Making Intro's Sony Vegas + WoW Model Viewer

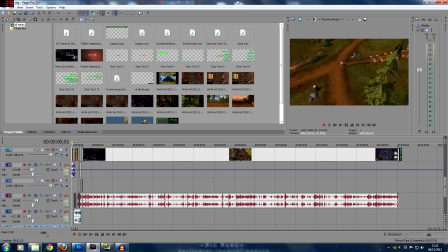Holla ballers! Okay, so I've been doing some funky intros recently, and as such, a lot of people asking me, how do I do them? How can I add them to my own videos? How can I do various shit like that? Okay, so the recent one I did was a bit of a Jurassic Park theme one for the BM Hunter. Obviously, a dinosaur chasing somebody is something we wanted to link together.
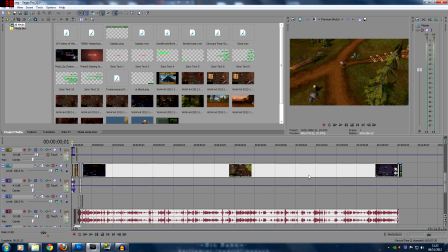We also did this in a previous BM Hunter intro of a dinosaur chasing Genji, who is the character Methodical. And we wanted to carry on that theme with the Hunter stuff, so we thought we'd do something along those lines. So here is a project as standard that I would do.
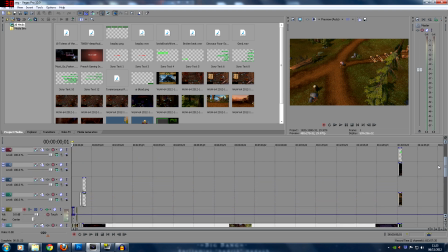It's quite large, but this is something that I did for the BM Hunter gameplay video.
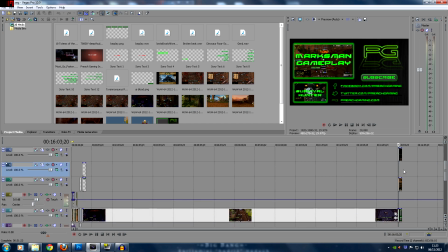So like I say, it's got various things in there, such as embeds of other videos within our Preach Gaming thing for people to click and link,
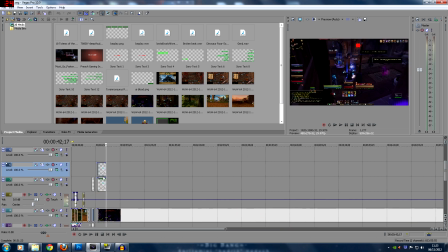and also, obviously, the tables that appear, which give people links to other videos they might be interested in, and of course, downloading my UI. So this is what a standard project would look like for me.
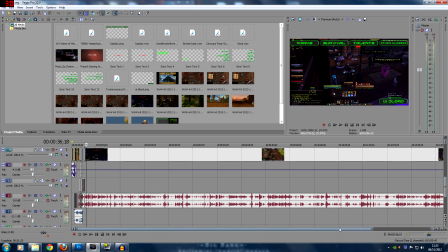It looks kind of messy and complicated, and it obviously goes to like 13 layers, if not more.
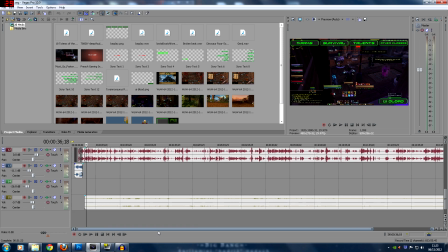No, it goes to 14 layers. I think the 14th layer itself actually has nothing in it. So it goes to 14 layers of stuff, all combined up.
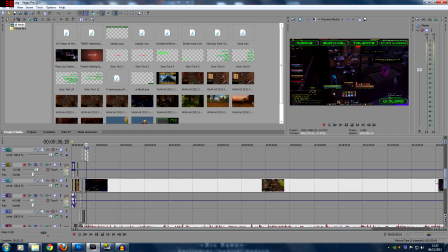I could condense this down if I was being particularly picky. It's probably about 8 or 9 layers, but I'm not exactly arsed.
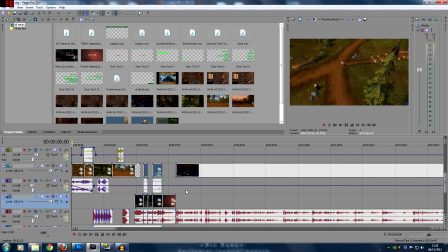It gets the job done. So when creating something like the intro, this is what the intro actually looks like.
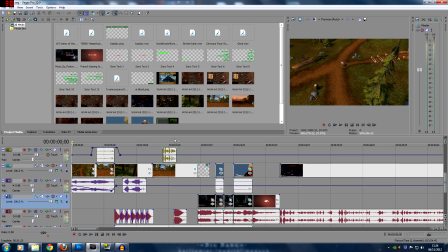And it's a combination of various different things going on, so I'm going to link this together. So this is what the intro, if you look up here, this is what the intro actually looks like.
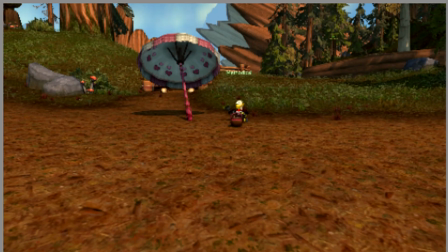What a beautiful, perfect day.
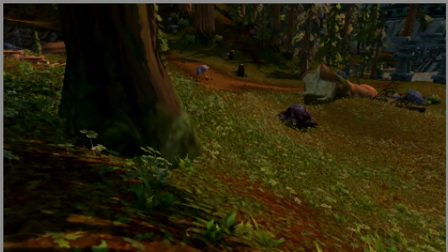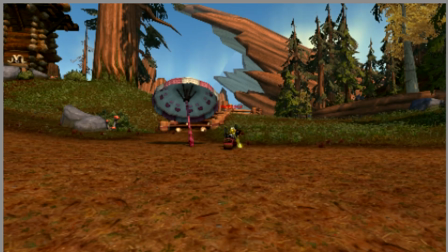Oh God, not again.
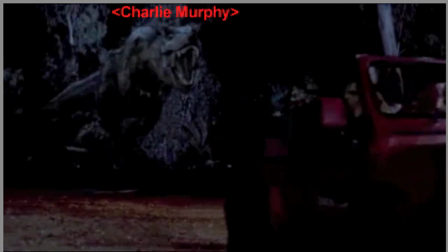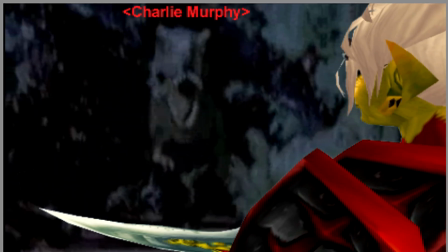Go faster.
Okay, so that's the intro.
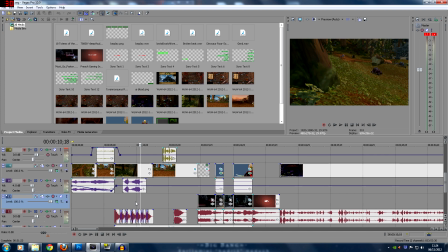It's a very rough, I wouldn't say it was entirely perfect. It probably took less than an hour to actually put this together. It was just a quick idea we had, and I was doing several of the videos that day while we're bashing out all the WoW guides for everybody for patch 5. And so this is the basic bare bones of it. Now, when you start a project like this, you need to consider a lot of things why you've got people's time.
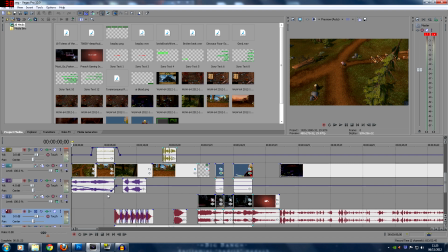People's time is very important to me. I always try and stress that in a lot of my videos, is that if I'm using an actor in some respect,
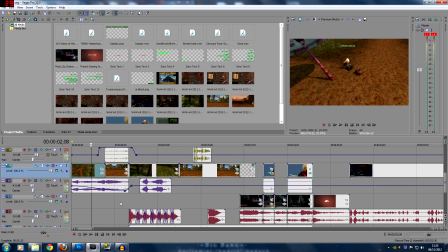then I want to make sure I'm using their time effectively, not wasting their time. So in this case, I had Genji, who's obviously, he's generally very, very willing to help out. And he's probably not too bothered about me wasting his time too much, but still, for my own personal preference, I don't want him to have to be committed to me for as long as possible.
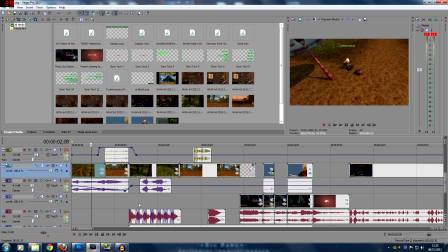Which means you have to pre-plan exactly what you want to do. You should go into your project with an idea of what you want to come out of it. If we were going to do something Jurassic Park themed, then I need to know how to set that up. So what we will do is record a hell of a lot of
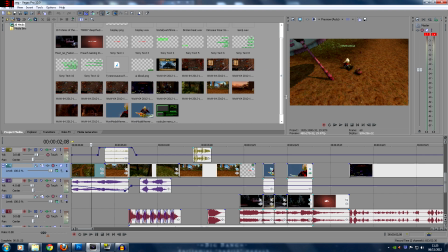clips. You can see there's tons and tons of clips here. These are all various fraps footages and stuff, and you can see all the stuff we created of Genji in the forest is actually long clips,
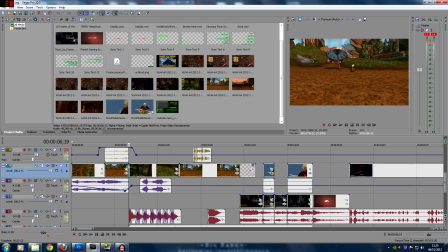which ultimately end up being around 3 seconds worth, and this one is probably about 2-3 seconds worth, and again another 3 seconds worth, and another 4 seconds worth. But we might record for about 6 or 7 minutes to get those shots to make sure they work correctly.
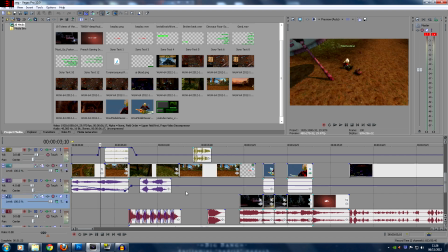So the idea is, when we went into this intro, is we literally just wanted Genji sitting by the side of a road, enjoying himself. He's been chased by a dinosaur in a previous video, and he's found a nice place to relax. Then suddenly the dinosaur comes back again. So how do we do this?
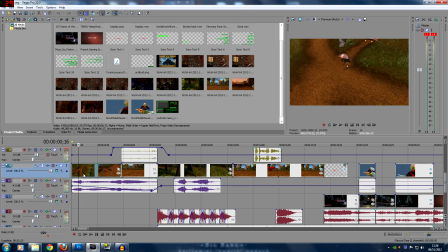First of all, you want some sweeping shots of what your intro will start with.
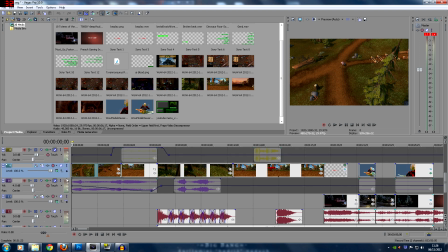So this first shot that I got here, if I just mute this and this, is just a sweeping shot of Genji sat by his thing. Now, you'll notice that then this instantly transitions into this shot. You want multiple shots just to set a scene, get a grasp of things, but you don't want that to last too long.
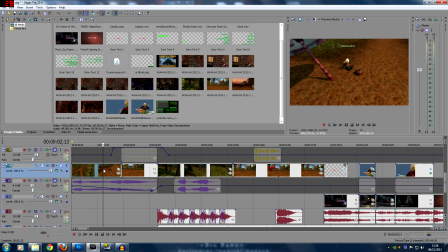That's just 6 seconds worth of footage, and that's just establishing that Genji sat by the side of a road. We sweeped into the intro to give people time to let the video process and stuff, and we've got Genji sat here. So we instantly want to start doing something at least within 3 seconds.
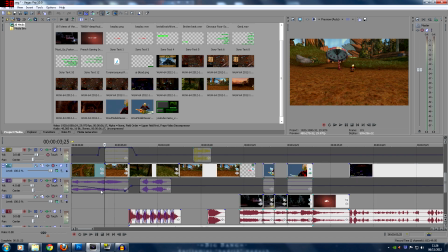Anything longer than that that's establishing the scenario is really far too long. You don't want to do that. If you look at any movie that is coming out currently, you'll notice that pretty much every 2 to 3 seconds,
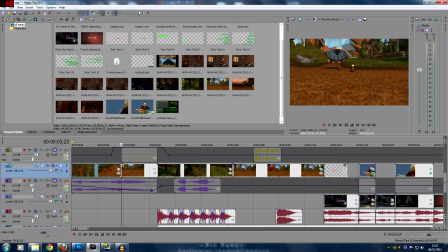unless it's a long talk scene, will have some sort of transition in what's happening. It doesn't take a person more than 3 or 4 seconds to simply establish Genji sitting by the side of a road. You don't need longer than that. So the next part is, we wanted a shot of Genji and to do some talking animation.
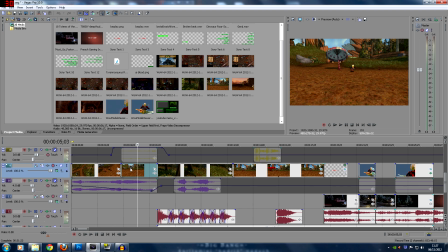So I'll get Genji to sit by the side of the road with his love umbrella and his cauldron, and do, say, 4 or 5 talking animations so I can pick clips out of there. One of the things I'm looking for is not too much going on in the background.
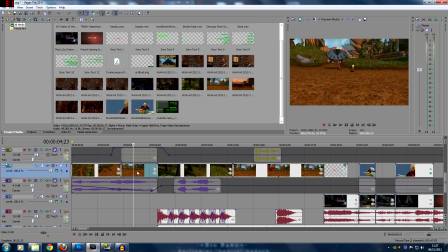It's very important for me not to see a lot of things going on in the background, because they can sort of mess up the continuity of the shot. I don't really want that either. So I'll get Genji to just do several talking animations of him sat down, and that's it.
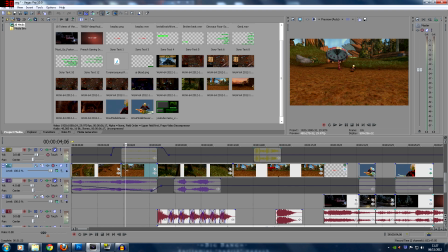And I can trim them to as small as possible. So you can see literally within a couple of frames in, it's less than a second into the shot, he starts doing the talking animation. As soon as that's over, we'll cut to the next shot. This other shot is from the perspective of the dinosaur as well. So I wanted the dinosaur to be stalking Genji. I thought that was quite cool, that he's never given up the chase.
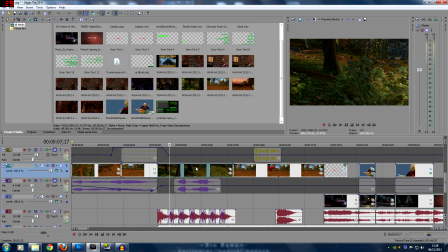A BM hunter never fucking gives up on his prey. And he's now looking for Genji in this forest. So I looked around the area for the idea of, one, where is Genji going to run afterwards that will give us a nice clear shot, and the idea of this thing moving through the foliage.
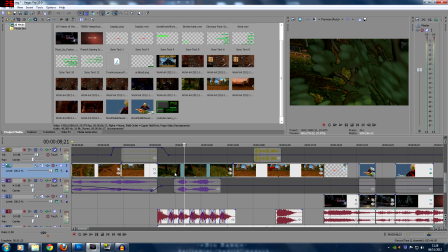It's also hidden, so Genji can't see it. Obviously, a dinosaur stood just by the side of the road would just be stupid in the back of your mind. You don't want that either. And so I found this little piece of foliage, and just a shot of myself walking. Just put my walk animation on, toggled my walking game of World of Warcraft, and just walked through foliage.
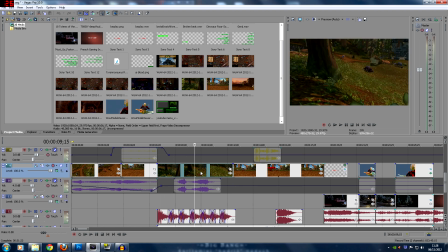So I walked from quite a long way away, and ultimately decided on this clip, as within 3 seconds it gets very close to Genji, so it's about to pounce on him. But I started this clip a long way away. This original shot is probably about 13 or 14 seconds long for the 3 second clip we actually want.
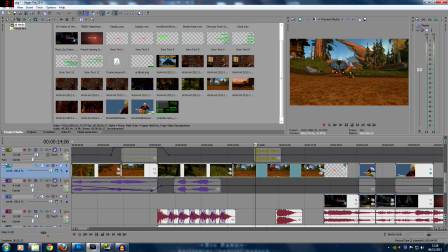So then we get to the next bit, and this is a shot that was very difficult to do for various reasons. Especially, it's actually quite helpful now with the hunter pet positioning. Is we wanted a shot of Genji sat there, suddenly jumping up,
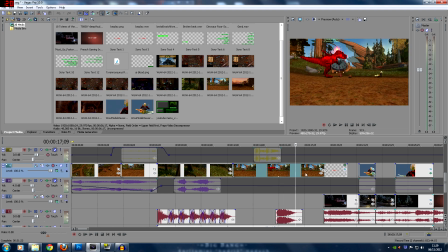zooming in on him, and then the pet chasing him off the screen. To give a sort of comical feel, a slapstick comedy of this pet chasing him around. I'm sure you've all seen the clips in various shows of people running through doors and doing this silly chase scene.
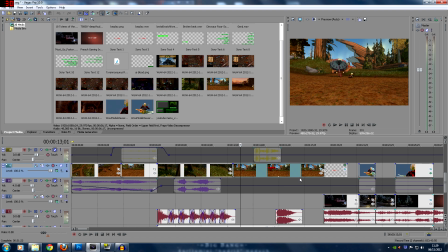We didn't want to do that extended. I don't like my intros to be too long whatsoever. I think 30 seconds is probably an absolute maximum for an intro. For any video whatsoever that's just an intro. Any longer than that is really pushing it to the limits of what people are prepared to watch. It's okay if it's interesting, but you don't want people to just focus on the intro.
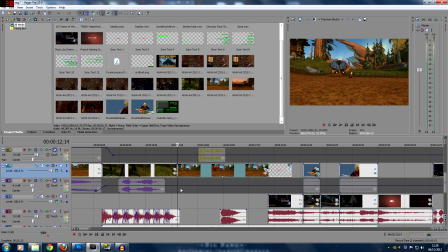So what we had to do here is literally position the pet off camera using the pet position bar, and then drag myself in front of Genji to get a nice close-up shot of him, and then activate Bestial Wrath, which is also a huge pain in the ass, in fact,
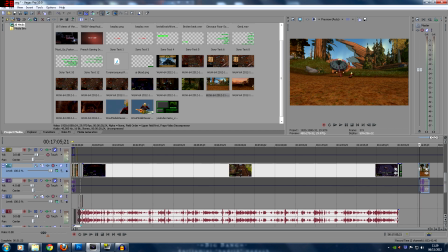because activating Bestial Wrath does in fact cause a rather obtuse red face to pop up. I'm not sure if it'll appear here.
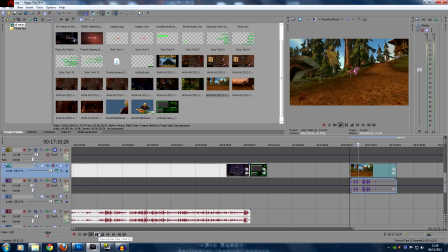See if I can show you this. So there's me checking the pet is in position. I had to actually kill the wolf that was attacking my pet. Get back onto Genji. Make sure he's selected, but hide the mouse. And then activate Bestial Wrath. If it's going to happen anytime now. And we should see a rather obnoxious red face pop up, which is never fun whatsoever.
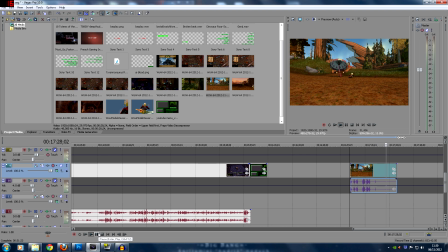There, you can see me popping Bestial Wrath there.
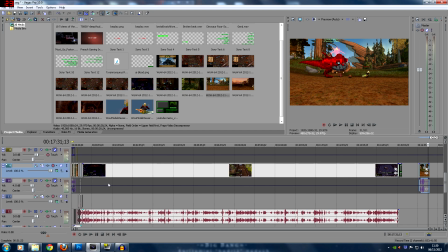Luckily, I managed to avoid the red face, but that is something you don't want in the final shot, is some weird spell effects that just give away the game.
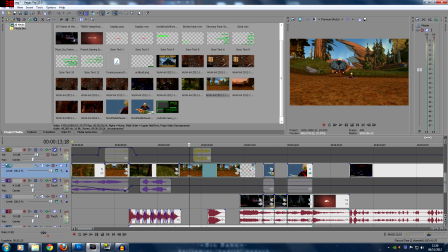That it's actually somebody filming. You want it to be as if somebody is actually... This is just a camera and not a person filming it. So we had to cut it. So we activate Bestial Wrath, get rid of the spell effects, then get Genji to animate. And then me activate the pet and send it into him while it's got Bestial Wrath on, so it's all nice and big and red.
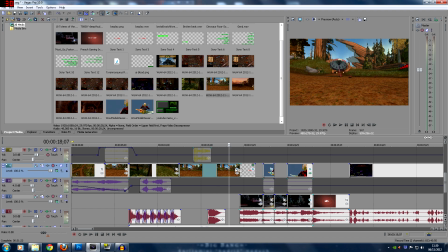And then chase him off screen. Very quick clip. Took a few goes. We had to get that right to make sure the Bestial Wrath animation didn't interrupt it, so we had a few goes at that. Then we go into the Jurassic Park scene.